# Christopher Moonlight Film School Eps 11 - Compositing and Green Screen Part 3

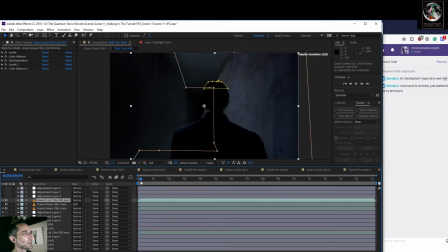492s
If you can see, I did a mask around his head so that we could have
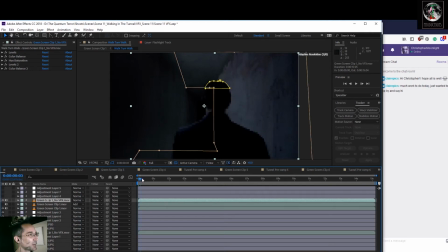506s
his head not getting chopped into by the background that we built. Why it's doing that, I'm not going to get into right now, but it is in the other live streams.
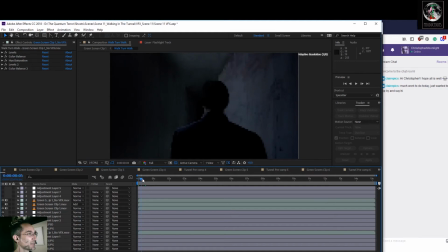522s
But we wanted to make sure that the top of his head was in the right place. And then here, I had duplicated the layer here as well, and I added, I literally went into blend modes and went to add.
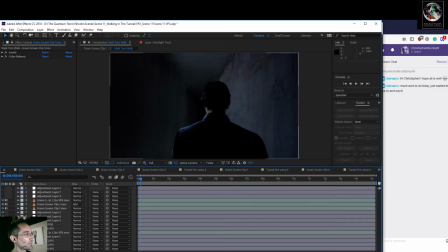538s
I wanted to brighten up this highlight around him, because otherwise, let's turn on these other adjustment layers. He's just too much in the dark. I wanted to highlight him a bit. And I figured since other people have flashlights in the scene, that was acceptable to highlight that.
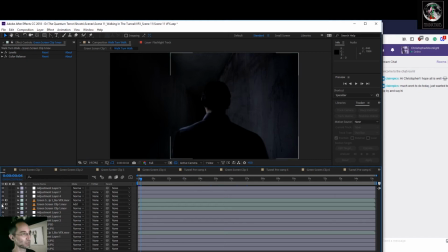556s
Just bring a little more shape to him. So once I had that done, I went in and this is a vignette that I created by just adjusting the levels. But I thought that, you know, this tunnel looks just way too well lit.
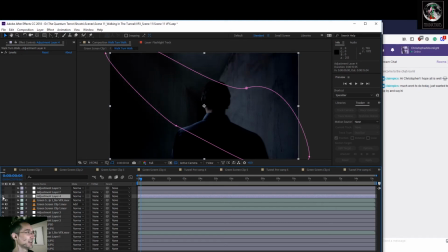576s
We need to really make this dark and spooky. You know, make you feel like a creature could come running out of the dark and grab you at any second. So I created a vignette to kind of get rid of some of these highlights here. And then here, this really bothered me how bright this was. So I actually created another
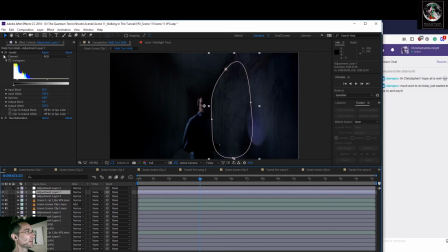600s
mask in an adjustment layer, and I played with the levels and the hue and the saturation some more. So I wanted to take the blue down a little bit. It was too blue and too light.
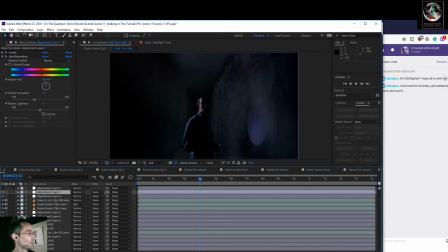615s
So I did a mask around that. And he walks into the mask, but he's already so darkened in the shadows that, you know, it makes sense visually. And then last but not least, I did a whole level of curves,
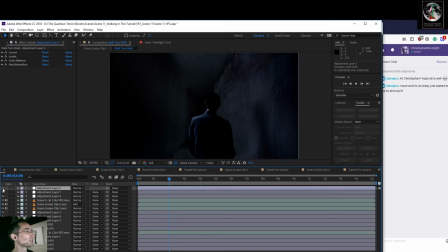633s
levels, curves, color balance, hue and saturation, just to tie everything together. And that is it for that. But we're not done,
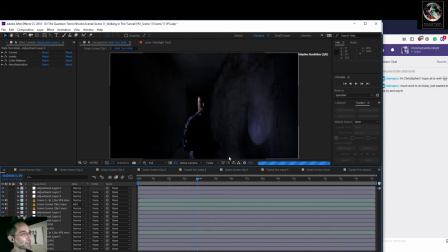647s
because as you've noticed, I wanted to create a little bit of a fake anamorphic lens flare for him. A little bit of, you know, I like lens flares, you know.
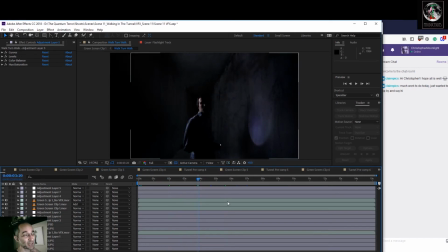663s
I mean, and I feel bad that, you know, everyone kind of got turned off of them from J.J. Abrams and Star Trek. They didn't bother me. I like the idea behind him. His thing with that was the future's so bright that, you know, it can't be contained, and that's why there's so many lens flares.
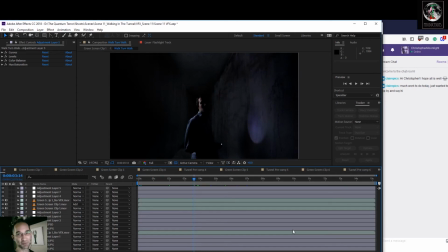681s
You know, although I think it only worked for Star Trek. You know, you can't take it into Star Wars. It's so weird, by the way. Just a side note. I loved what J.J. Abrams did with Star Trek. I thought it, you know, it fit. People complained about it, but, you know, it fit.
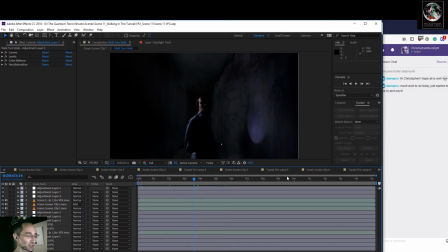698s
It kind of like supercharged the energy of the original Star Trek. You know, are they great movies? No, but they're fun movies. I thought the first one was particularly good. And I really hated what he did with Star Wars. You know? And apparently he wasn't much of a Star Trek fan, but he loves Star Wars.
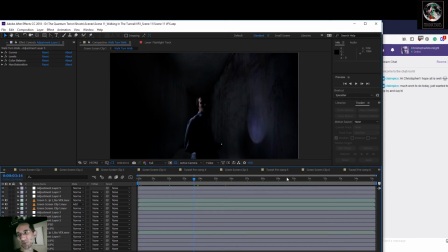717s
So maybe the lesson there is, if you're a fan of something, don't try and improve it. If you're not a fan, you can look at it maybe a little more objectively. I don't know. As an aside, you can let me know what you think in the comments of that little comment, but, you know, I mean, people argue about it. Remember, it's just a movie.